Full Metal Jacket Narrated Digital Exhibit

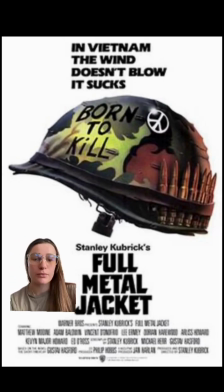[0:00]
Have you seen this movie? This is Stanley Kubrick's Full Metal Jacket. Full Metal Jacket was released just 12 years after the Vietnam War ended for Americans. Some argue that this movie is probably one of the best military and war films there is,
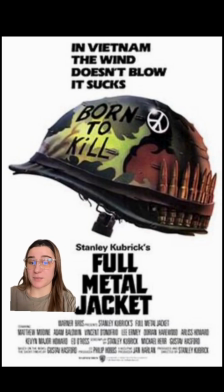[0:16]
but only because of its accuracy to the military experience. I mean, the first 40 minutes is just of boot camp, and it explains it and depicts it to a T. It also has incredible duality,
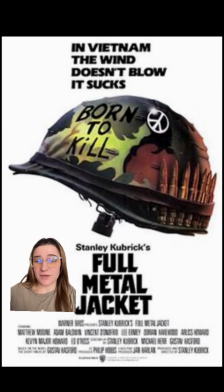[0:29]
picturing both the military perspective of the war and the human perspective of the war. Full Metal Jacket follows the story of a young Marine. His name is Joker in the movie. He joins the Corps and then is deployed to Vietnam as a military journalist.
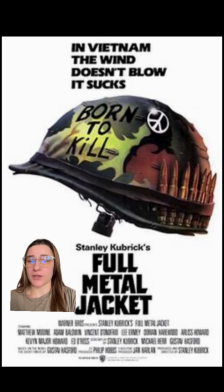[0:48]
Joker's character development is really what we're looking at in Full Metal Jacket. It's really not about the war. It's about the person experiencing the war. I'm not arguing if this is a good movie or not. In my opinion, it is a very, very good movie. I'm arguing the historical significance it brings to film.
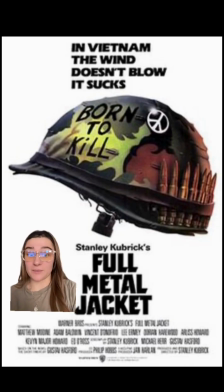[1:07]
I'm arguing the importance of the discomfort it makes people feel when they watch this movie. That's what makes it historically significant. So the question is, how does Stanley Kubrick capture all of this in this movie?
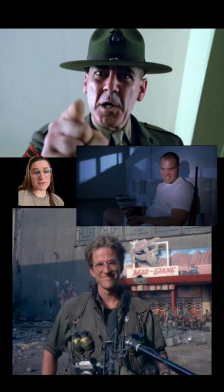[1:20]
Okay, let's talk the technical examples Stanley Kubrick uses to create this film.
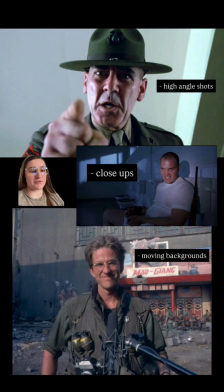[1:26]
Okay, I have 3 really famous shots from this movie, and we're going to break down the cinematography of it. First up, we have high angle shots. This is used quite a bit throughout the film when any form of higher power comes into play.
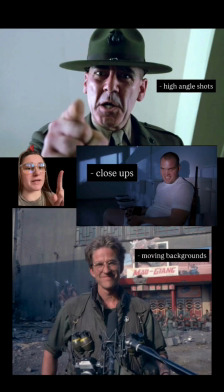[1:43]
In this example, this is Gunnery Sergeant, this is their drill instructor, and he is just laying into someone, and he's the higher power, he's the authoritarian. The high angle shots just really reinforce the vulnerability of the soldiers.
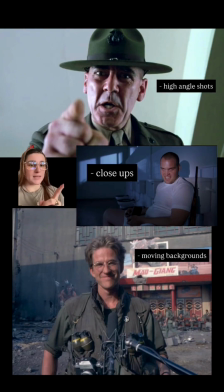[1:58]
Second, we have close-ups. Now, close-ups are used throughout the entire film. They're raw and very uncomfortable. And with a movie that's dealing with war, it kind of makes sense to make these close-ups and these shots very raw and uncomfortable because that's what war is.
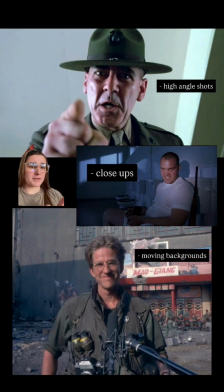[2:14]
It's very raw and very uncomfortable. And in other popular shots in this movie, the close-ups are perfectly symmetrical. It really kind of reinforces the military's expectation for all of these soldiers to be the exact same. They're symmetrical. They have no really personality behind the uniform.
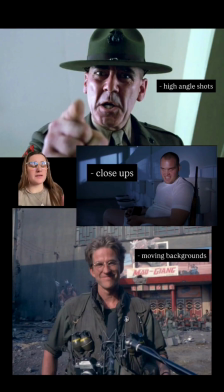[2:34]
Okay, and then we have moving backgrounds. This is one of the more famous shots from the movie. This is when Joker is being interviewed while he's deployed in Vietnam and actually experiencing the war. And we have a lot of moving stuff in the background. People, places, you can see the buildings half torn down.
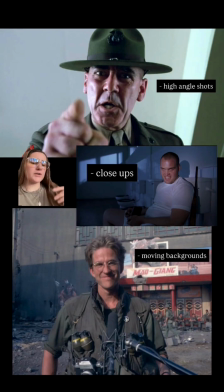[2:53]
It's just a mess. These are one of the more strategic shots that Kubrick uses because it really just kind of reminds the viewer that there is ever-changing, fast-paced parts about a war. Like, there's always something going on.
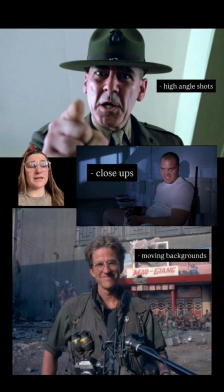[3:07]
And even with a modern war as this one, things are always changing, always happening in the background.
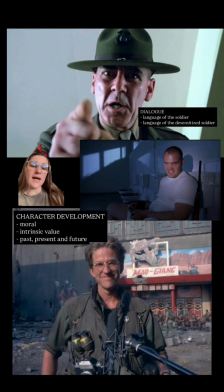[3:13]
Okay, now we have dialogue and character development. These are 2 pretty important storytelling techniques that Kubrick uses to enhance this movie experience. So over here in dialogue, we have the language of the soldier and language of the desensitized soldier.
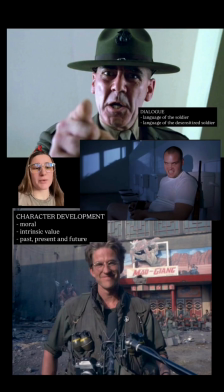[3:30]
Throughout the movie, Kubrick uses a lot of dark humor and satire to kind of keep the movie going along, and a lot of the time it's really, really dark humor. I mean, the soldiers and the Marines who are in the thick of it at this point, they are completely desensitized.
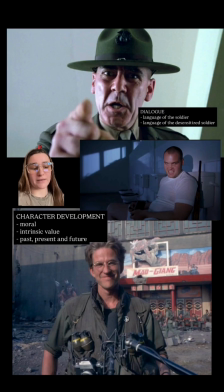[3:47]
Like, they're making jokes over someone dying right there in front of them. I mean, it's just weird. So throughout the whole movie, you have the language of the desensitized soldier, and then you have the language of what really they're supposed to be. It kind of gives them their purpose.